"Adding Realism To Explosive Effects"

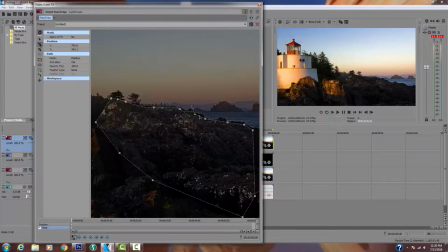(4:04)
But once you get in the handle of pulling these handles and pressing control, you actually get a much smoother and professional looking result. So here, let's see, we're gonna see how both handles are moving. Now if I click control, I just have the upside down V. So what I'm doing here, I click there.
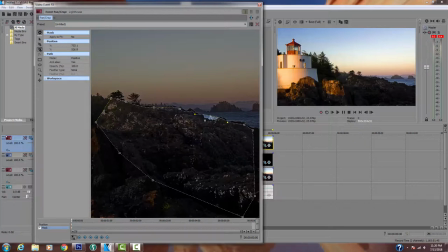(4:20)
Now I accidentally created an extra point. So I'm gonna go to the deletion tool and just delete that. Oops, I didn't get it, delete it. Go back and click the anchor creation tool, and now I'm back in the game. Now press control and pull, I can just pull the whole thing down.
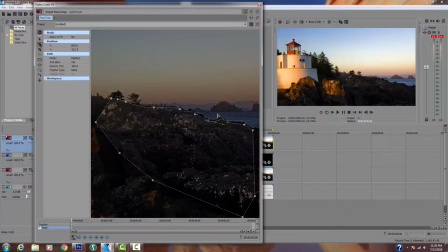(4:36)
But what I like to do is bend these handles, but it's a little, you just got to see what you're dealing with. So here, there, found upside down V, and here we go, that's an upside down V. So I can click just that one handle, and I just kind of make my way through the whole thing,
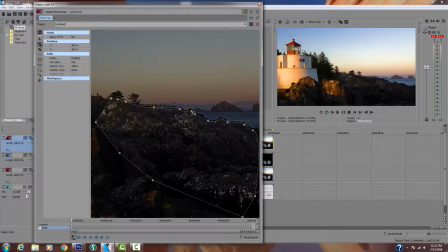(4:55)
trying to line it up the best I can. you don't want to have just a straight line here. So you want to just kind of, as long as the line is uneven, it will mimic the outline of the rock. There's no reason for it to follow the outline of the rock exactly. You just got to get a close approximation to what the rock was.
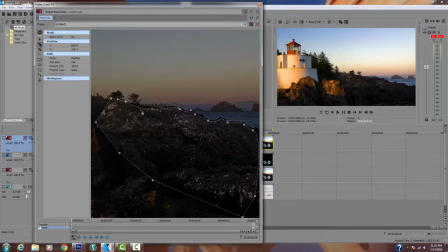(5:13)
This shot will probably be on the screen for about 3 seconds. So it really, there's really no point in following the rock 100%.
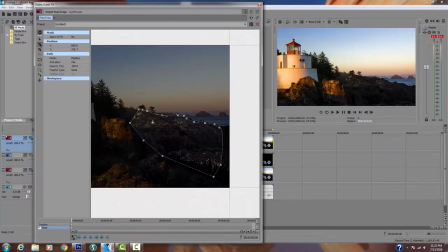(5:22)
As long as you're creating an uneven pattern of contours, people will believe it's a rock.
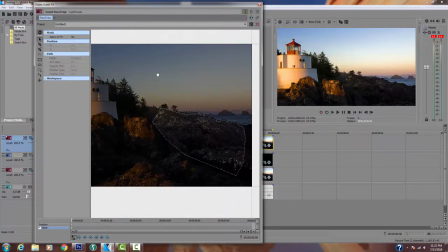(5:28)
Okay, so now we're done with that. And we're going to deselect that.
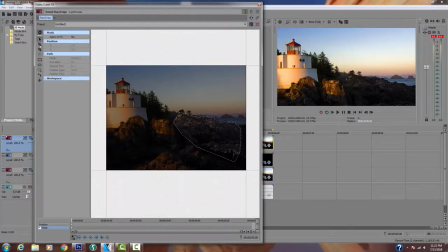(5:33)
And now what we're going to do, this is the important part. We're going to create a mask so that when we create a lighting effect, the light doesn't go over the whole scene. You'll see where the shadow line is. That's the line we really want to follow.
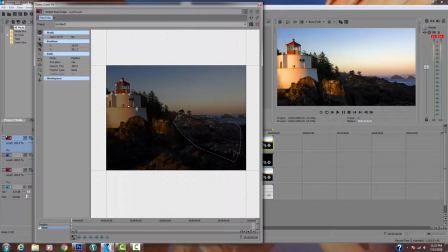(5:48)
When the explosion goes off, it's only going to light up part of the lighthouse. It's not going to light up the entire lighthouse. So what we're doing is creating a mask so that the light only lights up part of the scene, not the whole scene. If it lit up the whole scene, it wouldn't look realistic. So really what we're doing is we're blocking this part off from the additional lighting that we're going to create.
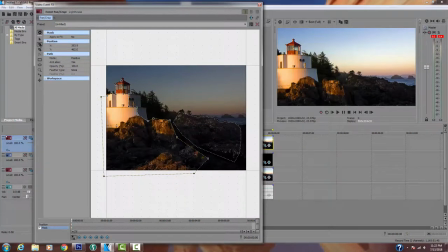(6:07)
So this mask doesn't have to be perfect at all because we're going to feather it. So the first mask we created, we're not going to feather it. It needs to be sharp because it's a rock. It's like a rock blocking light. This can, because it's just going to be shade, we can actually feather this quite a bit.
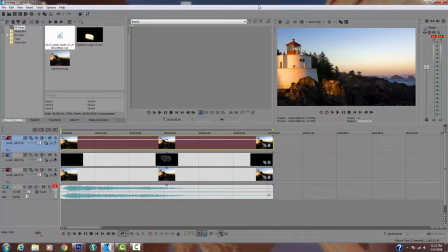(6:26)
So we feather that quite a bit. We're good to go. We got our two masks. So now we're going to restore the opacity here. And what we're going to do is we're going to go into this lower track. This is the main scene, actually.
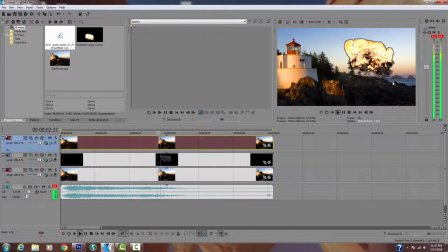(6:40)
And if we watch the explosion now, you can see it's behind the rocks and there's no feather. If you feathered that, it would be kind of transparent and look fake. So now when this light goes off, it should be casting light on the lighthouse, but we don't see any light on the lighthouse.
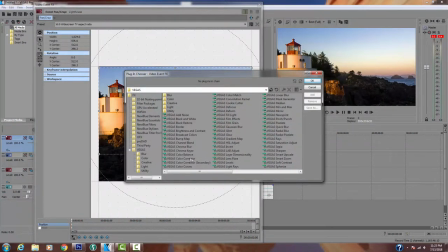(6:56)
So that's what we're going to fix right now. So we go in and we get the color corrector and we add.
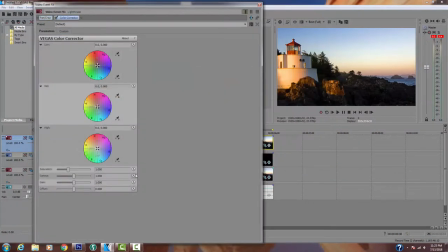(7:01)
Go OK. We're going to click animate. I got to reposition my window here.
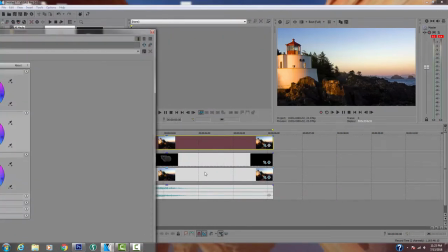(7:07)
It's not lined up. What we got to do is we need to see the fireball.
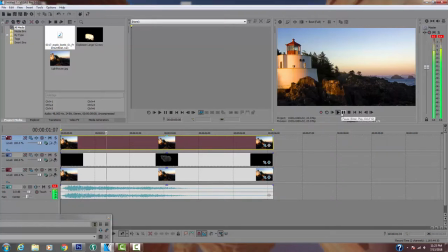(7:10)
So let me play this video until we see a good portion of the fireball, like maybe right there. Maybe let me go back. Okay, right there I see a pretty good portion of the fireball.
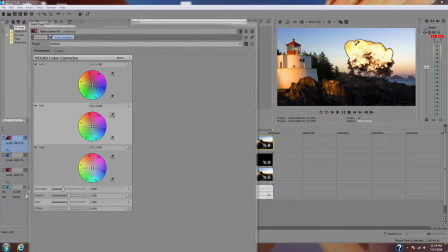(7:22)
Let me reposition the color corrector. Now I click this eyedrop in the mid-range. It tells me what kind of color it is, but there's way too much green in that, so I'm going to shift it over to a color that I feel is more an accurate representation of the color of the fireball.
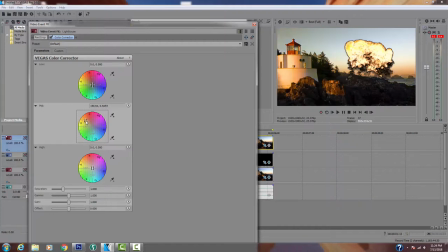(7:36)
This is kind of a creative call. There's no necessarily right or wrong. I'm going to call it kind of an orangish yellow to me. I think that's the color that it would be. So we set just the mid is all we have to set.
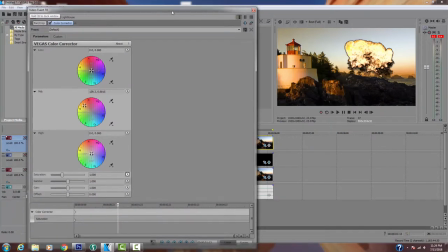(7:49)
Then we click the animate button and we're going to drag the cursor all the way to the front. Or we can click this button and that gets us to the front even faster.
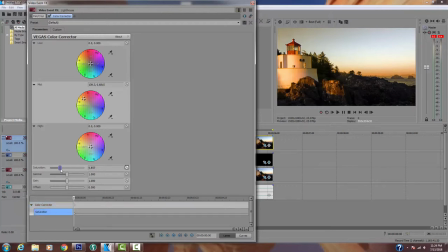(7:59)
So now what we're going to do is we're going to try to match the light, the color of the scene to match the fireball. So I'm going to back off the saturation actually a little bit to 755. And now we're going to pull this cursor along.
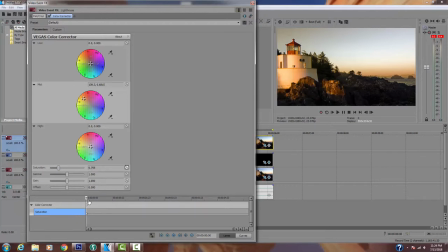(8:11)
So as we pull the cursor, there's the fireball starting. So we're going to add a little more saturation right there. Bring it up to about 1. Now we're going to pull the cursor along.
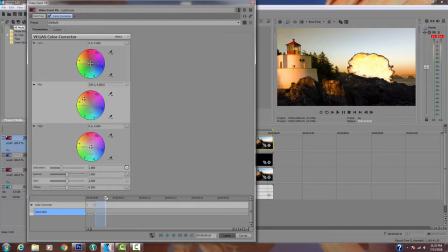(8:26)
Now the fireball is nearing its fullest form right there. And so we're going to jack up the saturation and we'll drag along further.
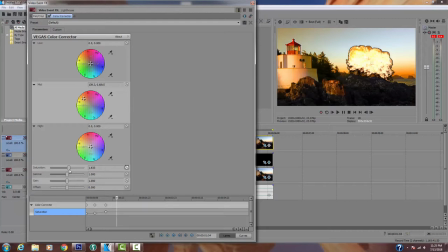(8:39)
And now the fireball, I would say, is at its fullest. So we're going to jack that up to, let's jack that up to 1.857 and keep it there and keep it there. And maybe there the fireball should be diminishing, so we're going to back off the color.
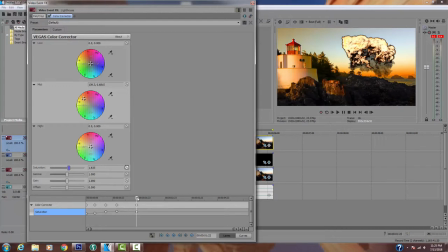(8:58)
And you'll notice on the side of the lighthouse how the color is dropping as we're dropping the saturation. And you'll notice because we have a mask in place, the color's not spilling all the way over to the foreground of the lighthouse. So we keep pulling the cursor until we back it all the way back down to where the fireball's gone.
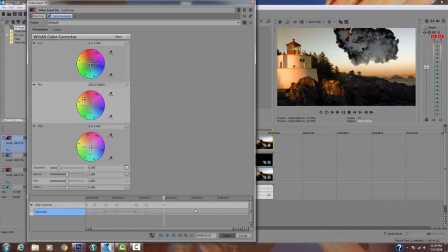(9:16)
And now the color is back to where it was in the very first scene. And if we pull this back, we can see the lighting change in response to the fireball. Now this is a kind of a subtle effect, but it's these kind of details that add up to create a sense of realism.
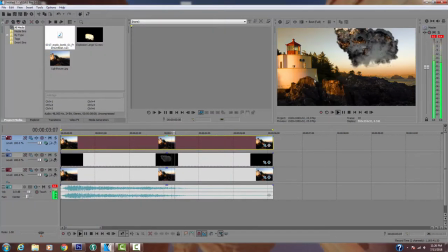(9:32)
And taking the time to block off the parts of where the light would fall from where it wouldn't fall makes a big difference. So now the third thing we're going to do is we're going to go in and let's say we want to kind of tie these three tracks all together.
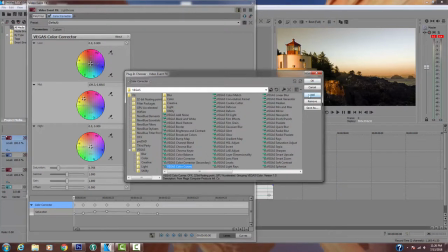(9:45)
So let's say we wanted to go and apply a look to the scene. So what we could do is, let's say I want to put a color curve on this.
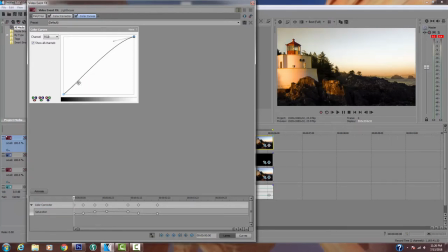(9:50)
So I'm going to put a color curve on this, and this would be on my number one track, on the lowest track. actually the number three track. And I'm so then what I can do is I can save this as a custom setting, because I want to apply the same effect equally across the board. So I'm going to call this custom three and save it as a preset.
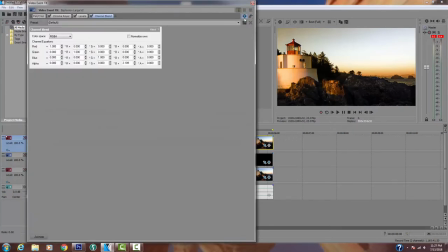(10:10)
Then I'm going to go into the firewall and I'm going to pull up custom color curves,
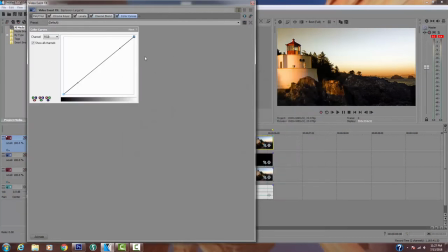(10:16)
go okay, add, and then I'm going to go into the presets and I'll apply that custom three, so I know the exact same settings are going on that track.
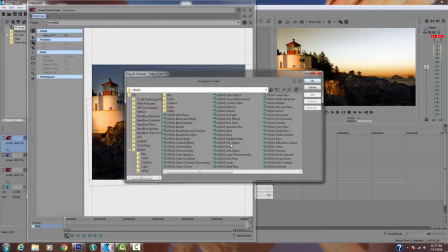(10:25)
And then I go into the last track, I do the same thing, I add color curves, click add, okay.
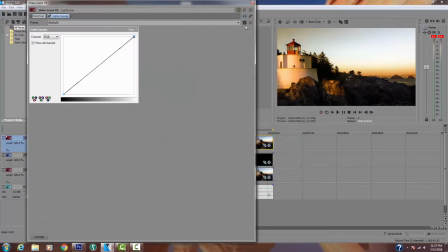(10:30)
I don't have to guess at what my settings were, I can just apply them exactly across the board. So now I've created the same kind of look across all three clips, and that also helps to tie the scene together.
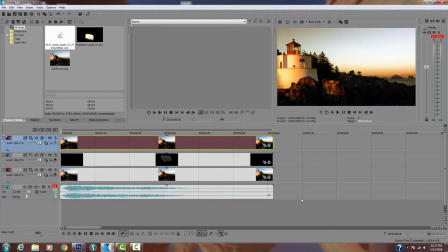(10:42)
So we've repositioned the explosion, we've masked out where the lighting would fall from the fireball, and this is what we end up with.
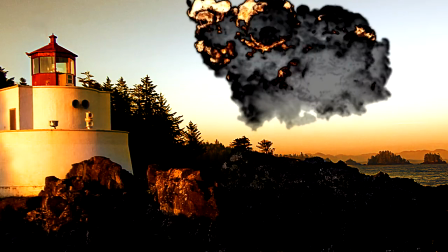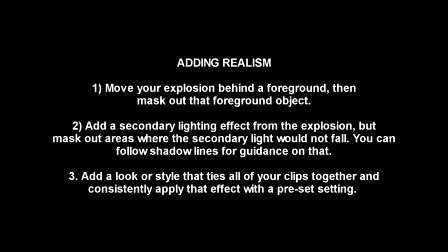(10:58)
Hope you found this helpful. If you did, please like and subscribe, and take care and have a great day.